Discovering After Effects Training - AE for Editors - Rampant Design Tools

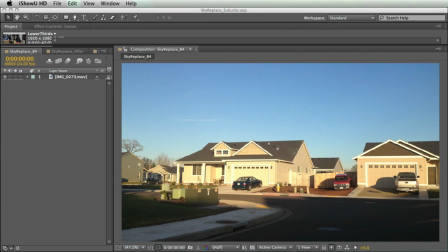0:09 What's up? This is Casey with RampantDesignTools.com. So far, you might have learned a little bit about After Effects, and you might be thinking to yourself, okay, that's cool. If I were a motion graphics artist, or if I were doing visual effects all the time, but what if I just do normal projects?
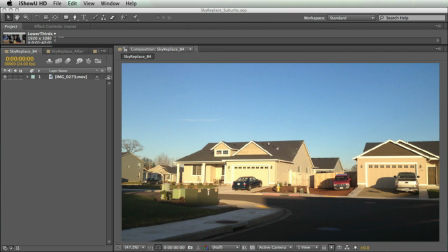0:25 What if I'm really more into camera and more into editing and filmmaking, not so much the effects or the graphics? Well, I just want to show you a couple ways in After Effects that you can enhance your project, maybe fix problems.
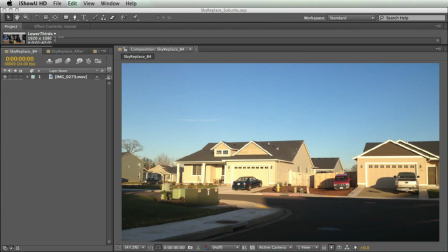0:41 And after you see these things, you might be approaching your next project a little bit differently.
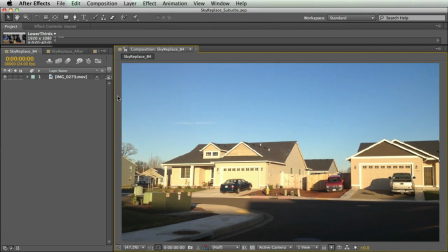0:46 So here's my first example. Shaky footage driving through this neighborhood.
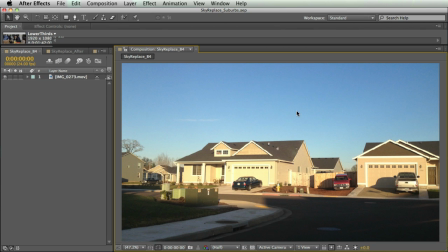0:51 And so it's not too bad, but there's a couple things. First of all, these houses are a little bit blown out. And second of all, this sky is kind of boring. So to make this shot a little bit more interesting and a little bit cooler,
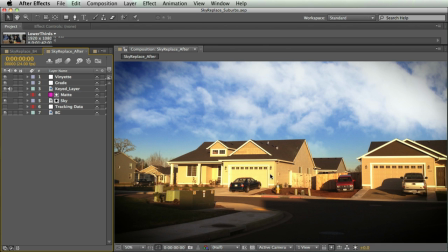1:04 I replaced the sky and I graded the footage just a little bit in After Effects. And so this didn't take very long. It has to do with tracking the movement of the camera.
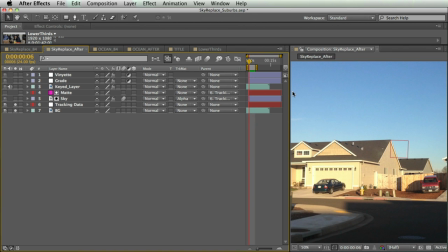1:16 So as I move through the footage, I have my null carrying my tracking data, and it just tracks the movement of that camera. And it's both tracking the position and the rotation of this footage.
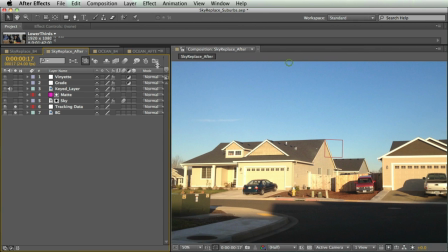1:28 And I tracked a few different points on these houses and then keyframe that null a little bit just to help with some of the motion differences.
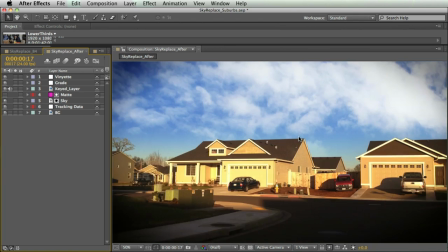1:37 So I end up with a very different shot and a very much improved, much more interesting sky.
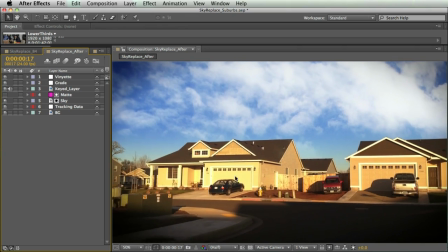1:41 I also boosted the saturation and played with some of the brightness levels on these houses just a little bit.
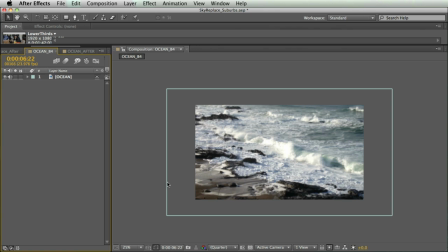1:47 Next thing I want to show you to enhance one of your shots is making kind of fake zoom and a fake camera movement.
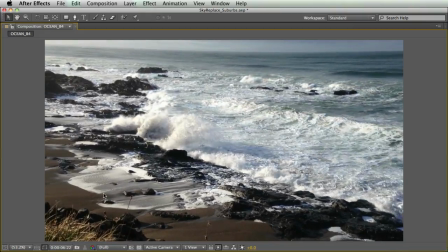1:54 Here we have a nice shot of the ocean crashing on some rocks at the beach.
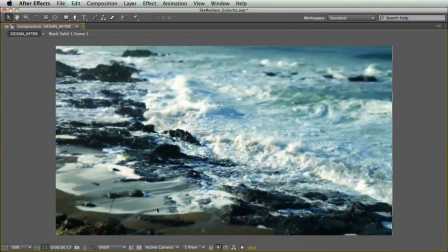1:59 Looks pretty cool, but we can make it even better. So here's that same shot, but with a fake camera zoom,
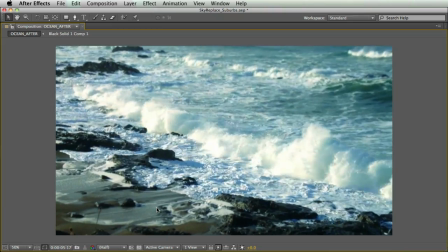2:08 as well as a little bit more added camera shake. I also added some subtle depth of field, as well as a grade to the footage.
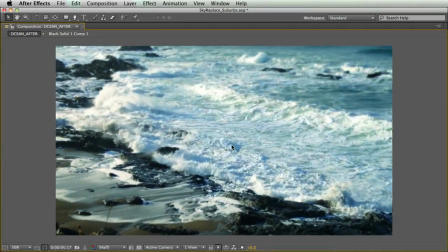2:17 And so we end up having a much more interesting shot, especially if you're mixing this with a bunch of shots that are handheld.
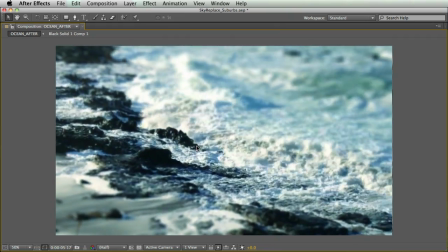2:24 Adding shake to a shot will really help you match that footage. And we're going to go over that just a little bit more in the next tutorial.
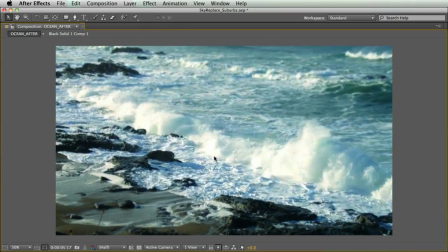2:31 But as you can see, it definitely makes the shot a little bit more interesting and gives it a little bit more character.
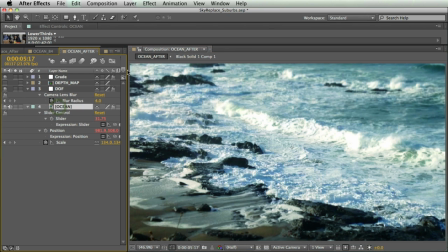2:39 And so I kind of already covered it, but I'll walk you through what I did on this shot. I have my main background layer, the ocean layer, which is just a regular video layer.
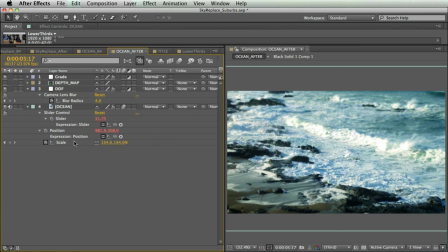2:48 And I keyframe the position a little bit, keyframe the scale a little bit, and I actually have an expression on the position, which we are going to go over in the next tutorial, but that's where that shaking movement comes from. I also have some camera lens blur on my depth of field,
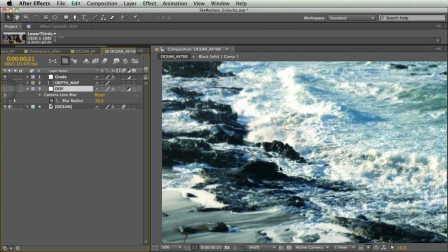3:06 and this might be kind of hard to see in the tutorial, but basically I'm keeping right here in focus and then blurring everything behind and in front of it. And this is also keyframed to be a little bit more blurry when the camera zoomed in, and when it zoomed out,
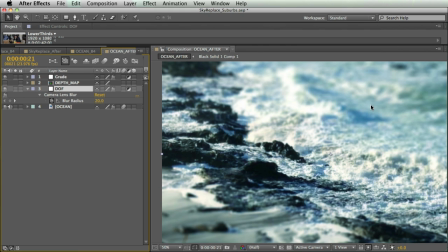3:23 it's a little bit less blurry because that's, you know, realistic to how a camera would act. Above that, I have my depth map, which is used in my camera lens blur, like we went over in the pre-comps tutorial. And then I just have my grade, which is just bringing down the red channel a little bit, and bam, end up with a really cool shot.
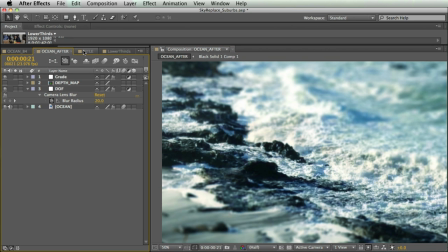3:43 Also, even if you consider yourself pretty much just an editor, you're going to find yourself in a situation where you need to make a title or some kind of graphic.
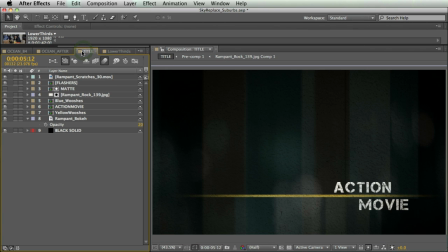3:52 And of course, After Effects is awesome for that. And so I kind of threw together this little title, and this is for an action movie. So there we go. There's our action movie title. A lot cooler than a text layer in Final Cut.
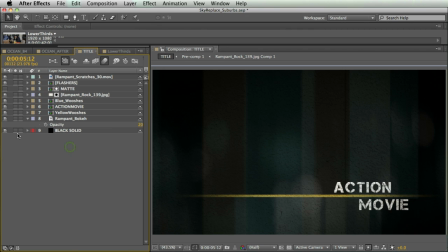4:09 And so to break this down just a little bit, I have a black solid for my background.